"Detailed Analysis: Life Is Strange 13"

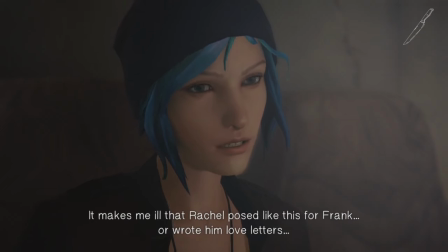12:37 So we've been physically collecting evidence for a while now.
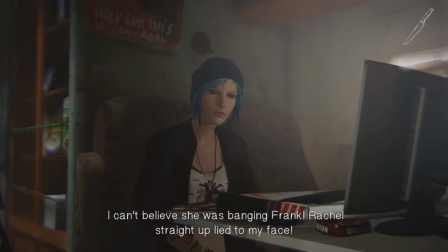12:40 We've physically got all the documents from the principal's office, and now we're physically taking documents from Frank's car.
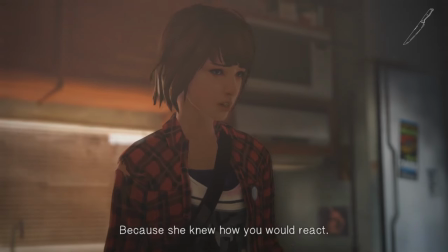12:46 Why didn't she say anything? Because she knew how you would react. And she wasn't much of a friend, huh?
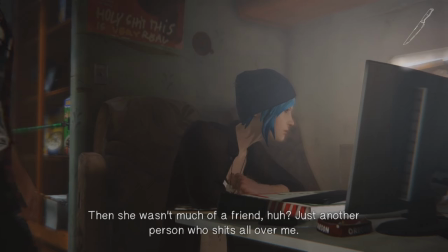12:52 Just another person who shits all over me. What has everybody in my life let me down?
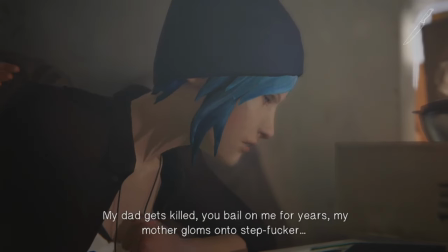12:56 My dad gets killed, you bail on me for years.
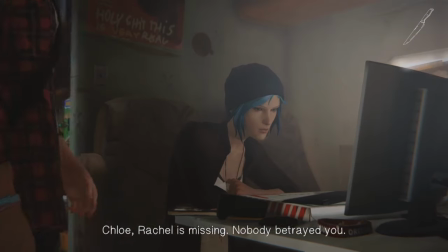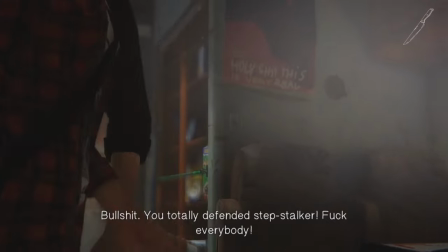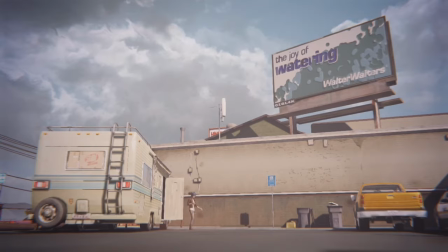13:14 I did that so that he can kill a bad guy for us.
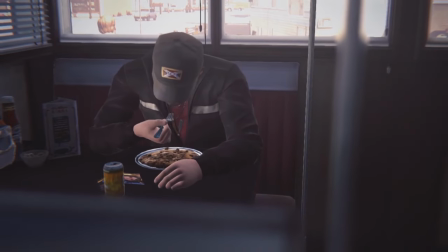13:21 You put his keys on the roof?
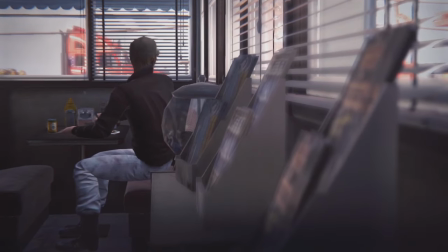13:26 I didn't notice that before. That seems like it'd be tough.
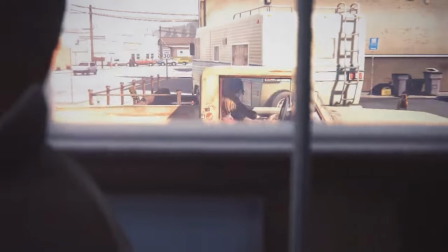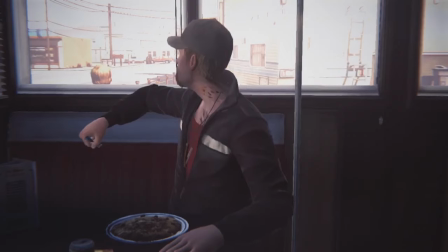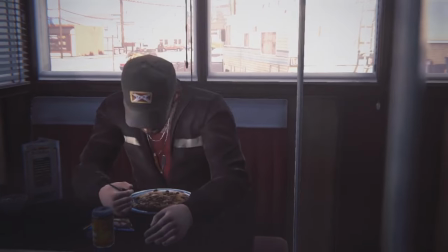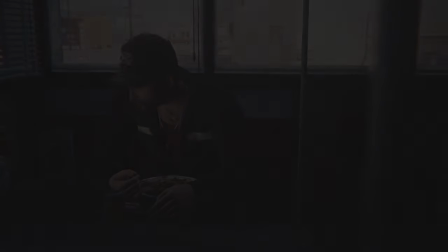13:45 Hmm.
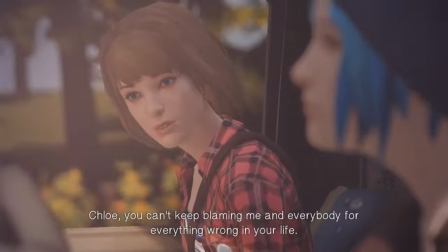13:49 So here we are with mad Chloe. Let's see how long it takes her to calm down.
Chloe, you can't keep blaming me and everybody for everything wrong in your life.
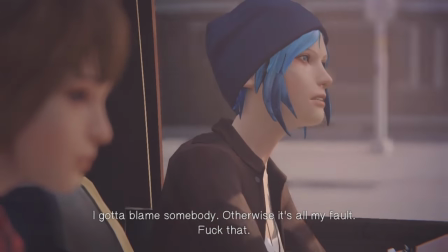13:58 It's so not fair.
So I don't know if you noticed, but Chloe's got a slightly different facial texture now than she did this morning.
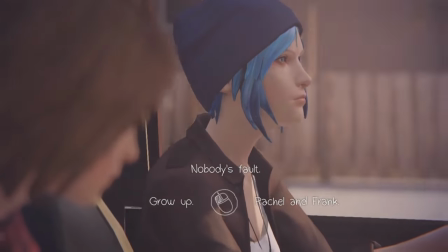14:05 I like this dialogue sequence pretty well. It sometimes feels a little bit forced, but overall it feels pretty good.
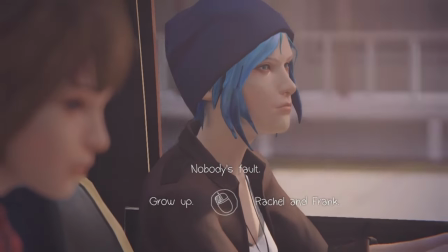14:13 It's got just the right amount of personal drama to make it feel sharp without making it feel too melodramatic It's just life.
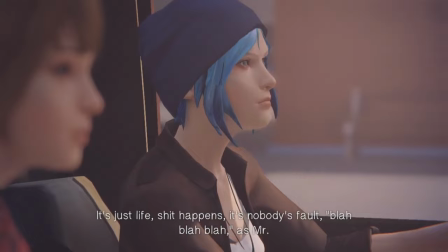14:22 Shit happens. It's nobody's fault. Blah, blah, blah, as Mr. Jefferson would say. You did not just quote Mr. Jefferson.
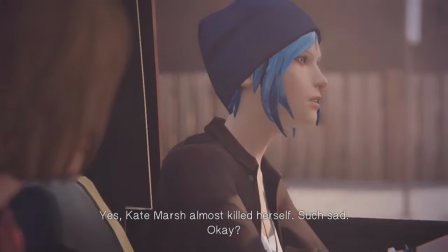14:27 And Kate Marsh. Yes, Kate Marsh almost killed herself. Such sad, okay?
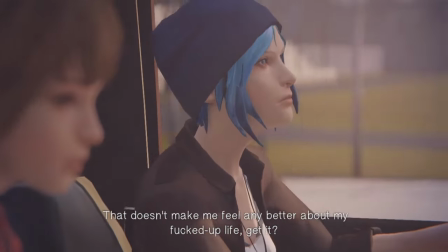14:32 That doesn't make me feel any better about my fucked up life. Get it? So who do you most want to blame?
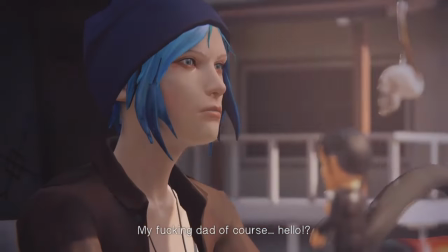14:37 My fucking dad, of course. Hello?
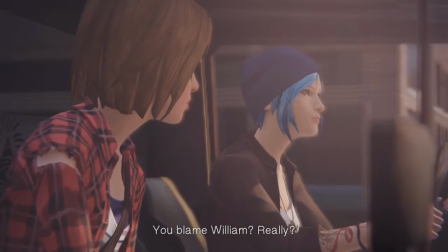14:41 You blame William?
That's her dead dad.
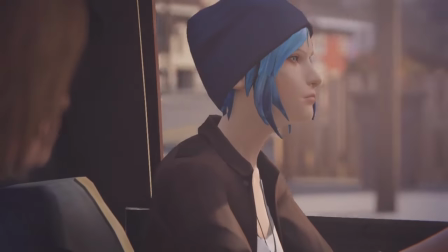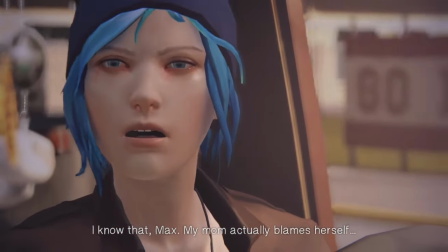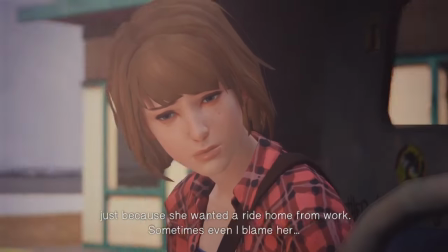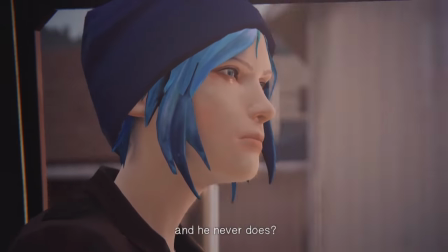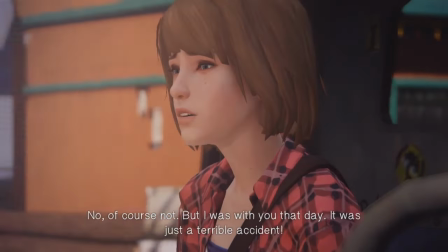15:14 but I was with you that day. It was just a terrible accident. I wish that made me feel better.
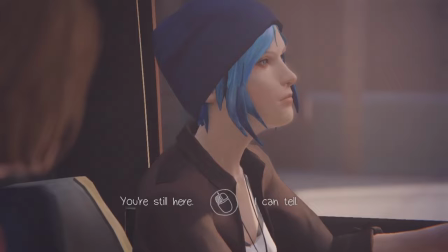15:19 So this is all supported by the voice actresses, who are quite good, but the subtle changes to the character models are also important.
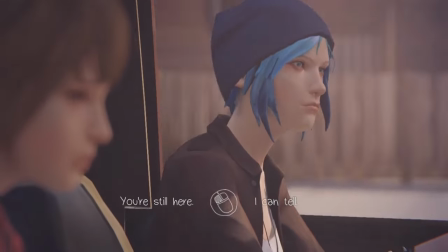15:27 The way that Chloe now has the red-eyed, slightly shiny look,
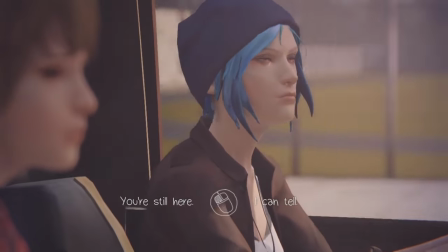15:32 that's a good change to make this scene feel more emotional.
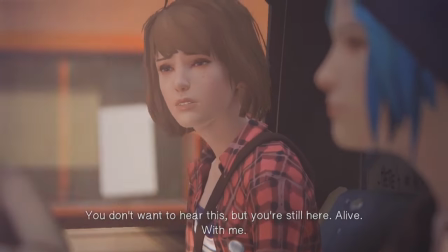15:38 I forgot what she said.
you don't want to hear this but you're still here alive with me
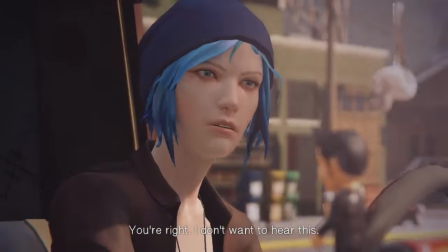15:46 and that is no accident you're right i don't want to hear this chloe
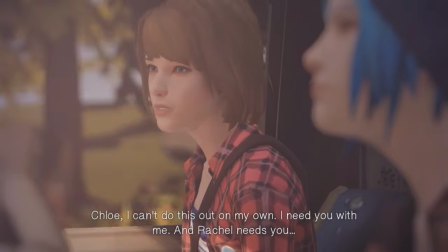15:51 i can't do this out on my own i need you with me and
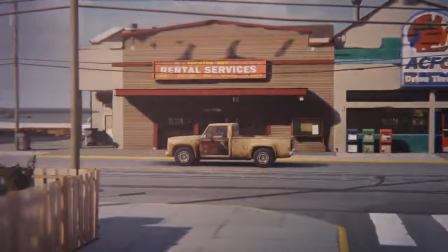15:56 rachel needs you so i thought they were going to pull aside there with
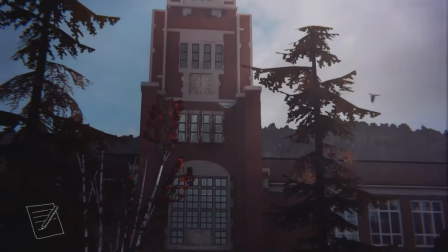16:01 like a screeching tire they didn't um but that would have been perfectly in tune with an escalation instead they went with a de-escalation.
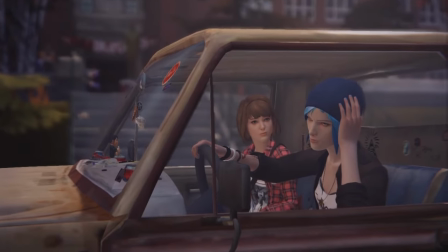16:08 Both of those choices are valid, but you have to understand what you're doing when you build tension, and what you're going to do with that tension at the end of whatever you're doing.
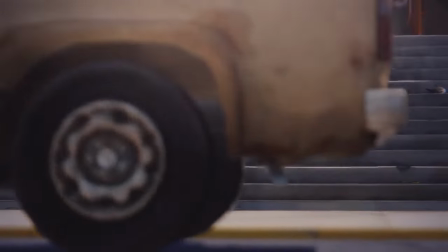16:17 You always want to use that tension for something, and in this case what they've done is they've left us with some nervousness about Chloe
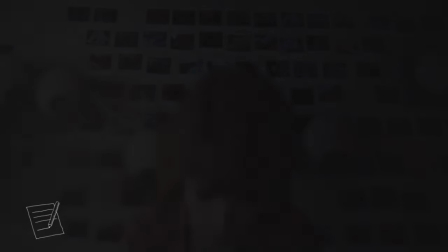16:24 and Max's relationship in general by raising that tension up and then not resolving anything.
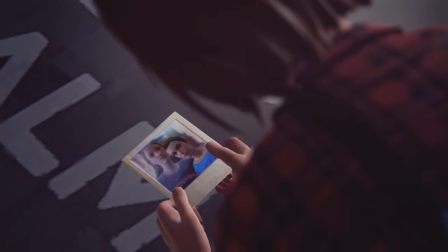16:31 They also used a very neat depth of field trick right there to bring us into the scene with a focal snap, and that's really nice.
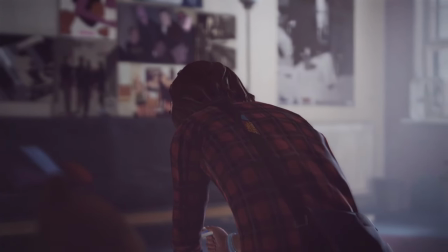16:38 Here we're staring at the picture just before Chloe's dad died. I wonder what's going to happen.